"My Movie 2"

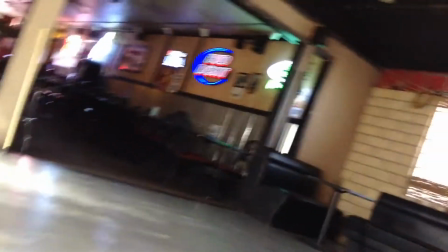Alright, this is scene one, shot one. It's all one take. This will be done like this from Marcus's POV.
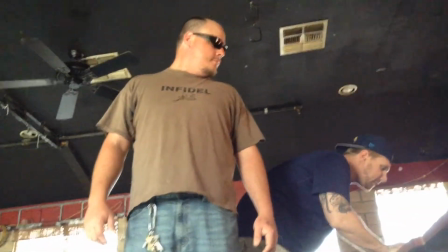It'll be blurry and the sound will be distorted. You'll hear them just, holy shit, what?
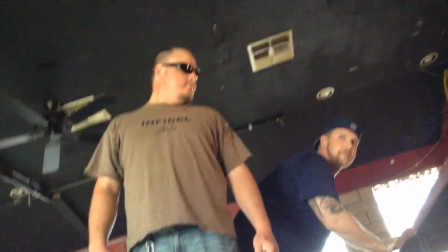And then he'll say it, you two just dug your own graves.
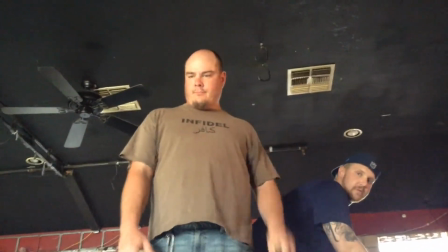And then, out of focus, he'll hold up a gun and bang, fade black.
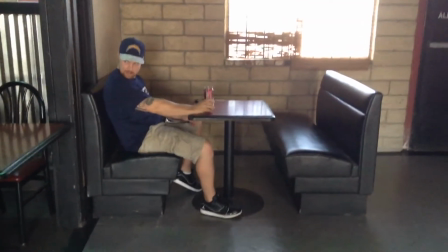Scene two, after some establishing shots of the restaurant and then the interior, we're going to cut to this.
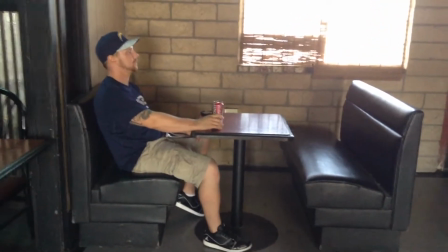It's a wide shot. Jimmy's sitting in the booth, looking around like he owns the place. He's going to have a satchel. The folder standing in for a satchel in his lap.
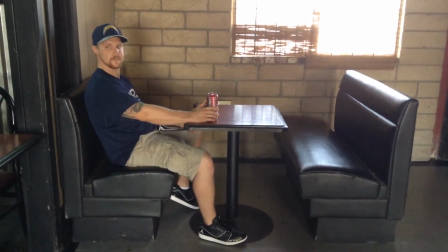So he's looking around, scanning the room, thinking he's all hot shit. He's still looking around.
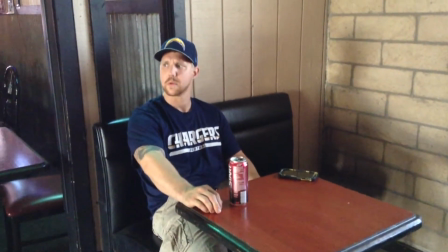It's another angle. He's going to spot a man eating by himself. We're going to do cut away of a man eating by himself.
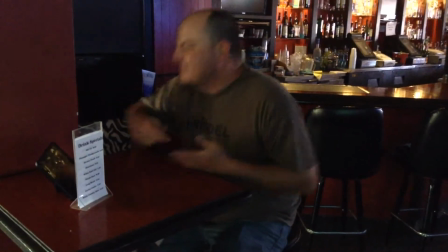Honestly, not funny like that. He's going to actually see a couple also eating, and the man's going to look up and catch his eye.
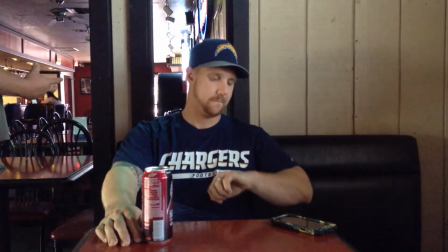Now Max is going to enter right here. Max is going to be in the, unbeknownst to Jimmy, be behind him.
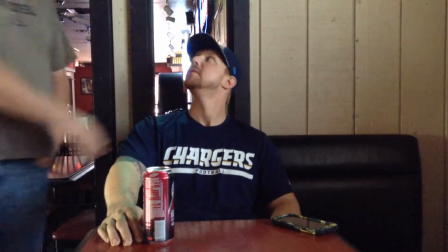And then he's going to enter. Hey, did you bring it? We're going to quit to another angle.
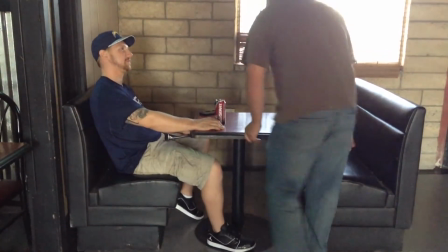Hey, did you bring it? And he sits down and he's all, hey, what's in the bag?
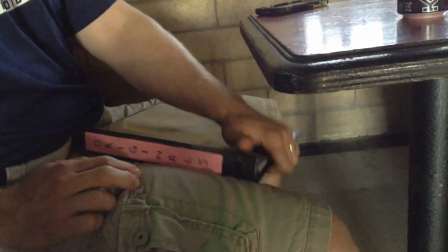We're going to a quick shot of the bag. It's a gift. So Max asking, how did you do it?
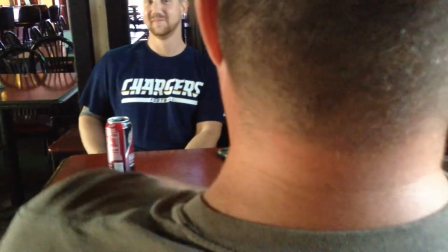When he's about to tell the story. We pan over. When it gets to Max, it fades to black. Some select shots of the heist.
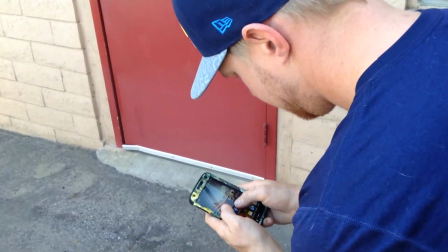There's the guy doing the thing in the background. The guy's watching over the shoulder. He's going to have it.
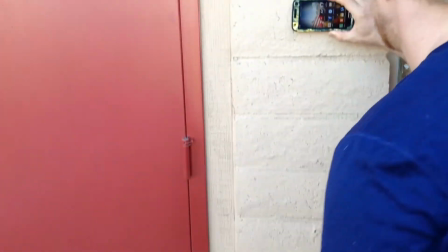One shot goes to the wall, tethering.
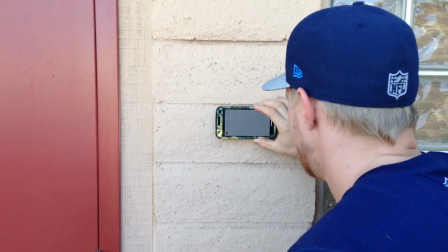And when it goes to connect, pan out, he'll say, Silky, and the guy's going to be right
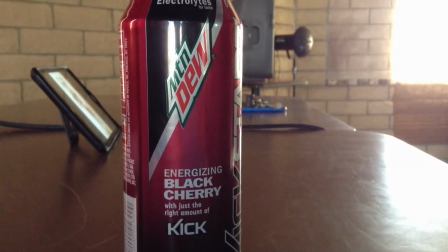there. Hell yeah. Introduction to Marcus. This can's actually going to be a wine glass filling up with wine.
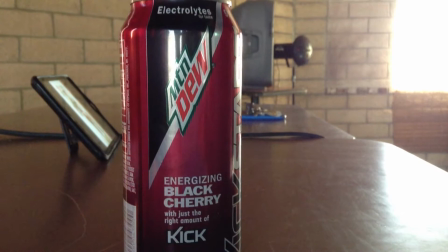As he fills up, we're going to rack focus. That blue phone in the background is actually going to be a gun, and the iPad's going to be a laptop or a computer.
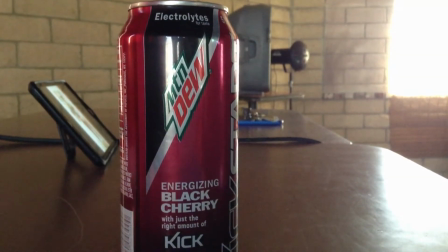And we're going to see Marcus sit down, and then he's going to reach over, and he's going to grab his glass of wine, pick it up to drink it.
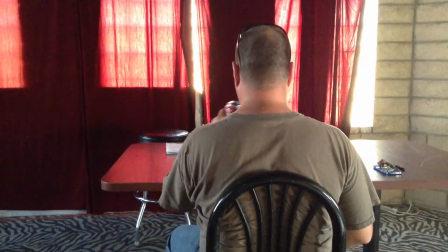We're going to cut to a dolly shot behind him drinking, kind of slow and ominous.
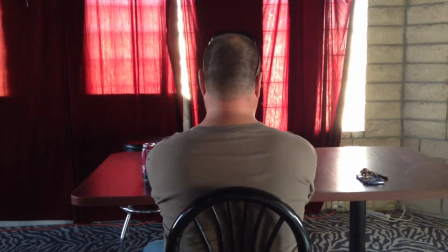And that is our first shot of Marcus. We don't reveal his face. 84725.
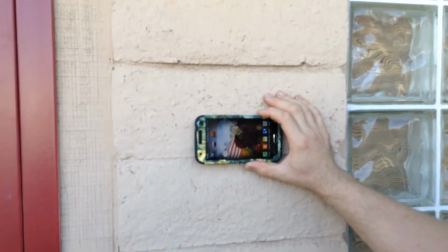It says disarmed, pan out. We're in.
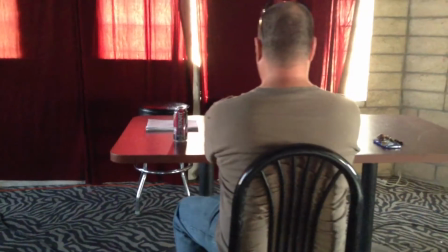Time to get paid. Here's Marcus receiving his phone call. We see him working.
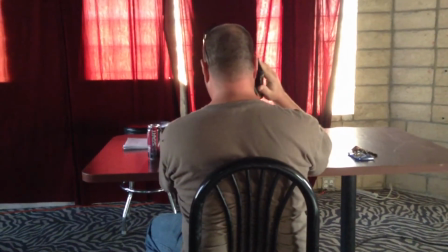Phone rings. He picks it up. Marcus, and he gets all pissed off.
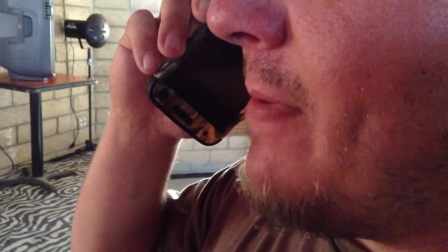Got to a close-up of his mouth and pissed off.
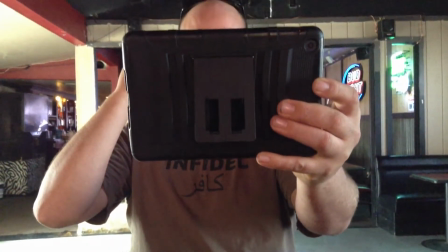And then it's actually going to be a computer screen, and we're going to pan up and only see Marcus's eyes right now while he's pissed off.
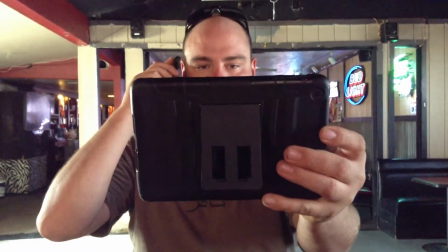And I swear to God, blah, blah, blah, blah, blah. I said for this. He gets done talking, slams down.
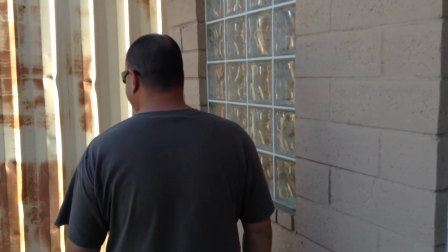Boom. All right, this is just spacer. This doesn't mean anything. But right now, here's Marcus getting ready for the thing.
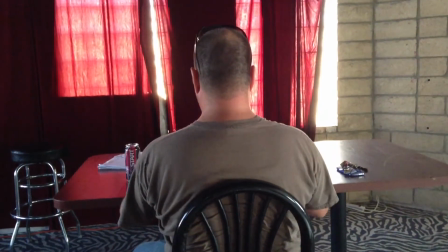So he's working on his period. He stops. He knows something's wrong. Puts his hands at his side. Close up on his hands, showing the tension.
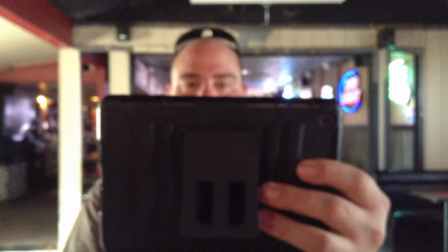Rack focus. His hands next to that camouflage phone is the gun. The screen, we see just his eyes.
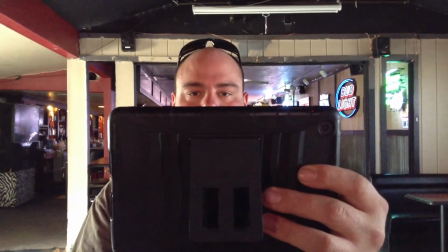And instead of turning his head, his eyes are just going to glance to the side. Glance to the side and back.
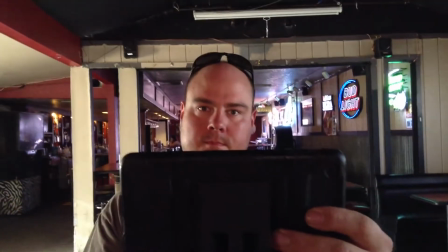And now he's going to get pissed off. And this is when we first see Marcus's full face. All right there.
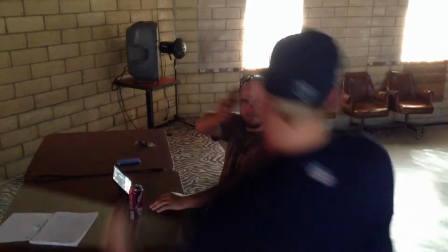Close up of him grabbing the gun. He turns. Swings, knocks it out of his hand, swings again, knocks him out of the chair.
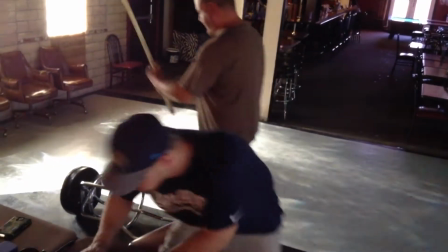Cut directly to an overhead shot. That stool is actually Ron. The guy standing over him is that.
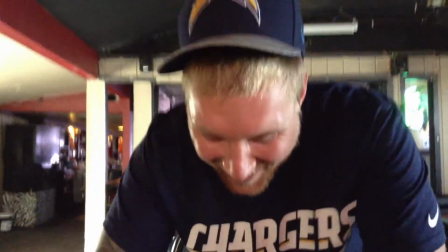We're going to have a few other shots from an in. Barney's working in front of the computer. He's lit by only the screen.
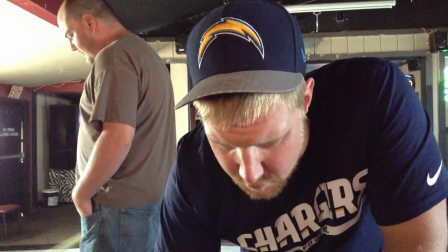We're actually going to have a few other takes of him grabbing the gun and whatnot. But here's Barney working in front of the computer.
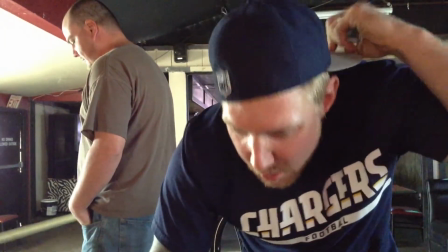And then he's going to realize he's got some hot shit. So he's actually going to remove his ski mask and say, holy shit, and turn and cut.
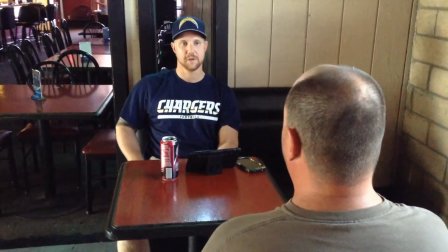Alright, this is actually the monologue where he talks about his brother shooting his hand. We're going to do that all in one take, but right now from over the shoulder,
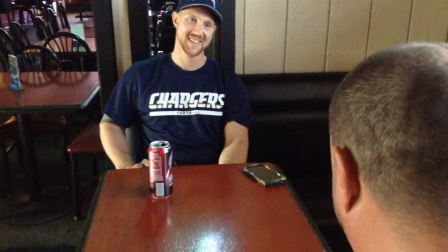we're going to push in past Max so only Jimmy's on screen, and it's actually going to make him the larger character now.
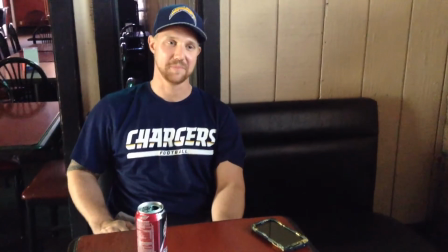He's going to establish some dominance on the screen. So we push in, so it's just him on the screen, he's larger, and he's telling the story, and that's how we do it.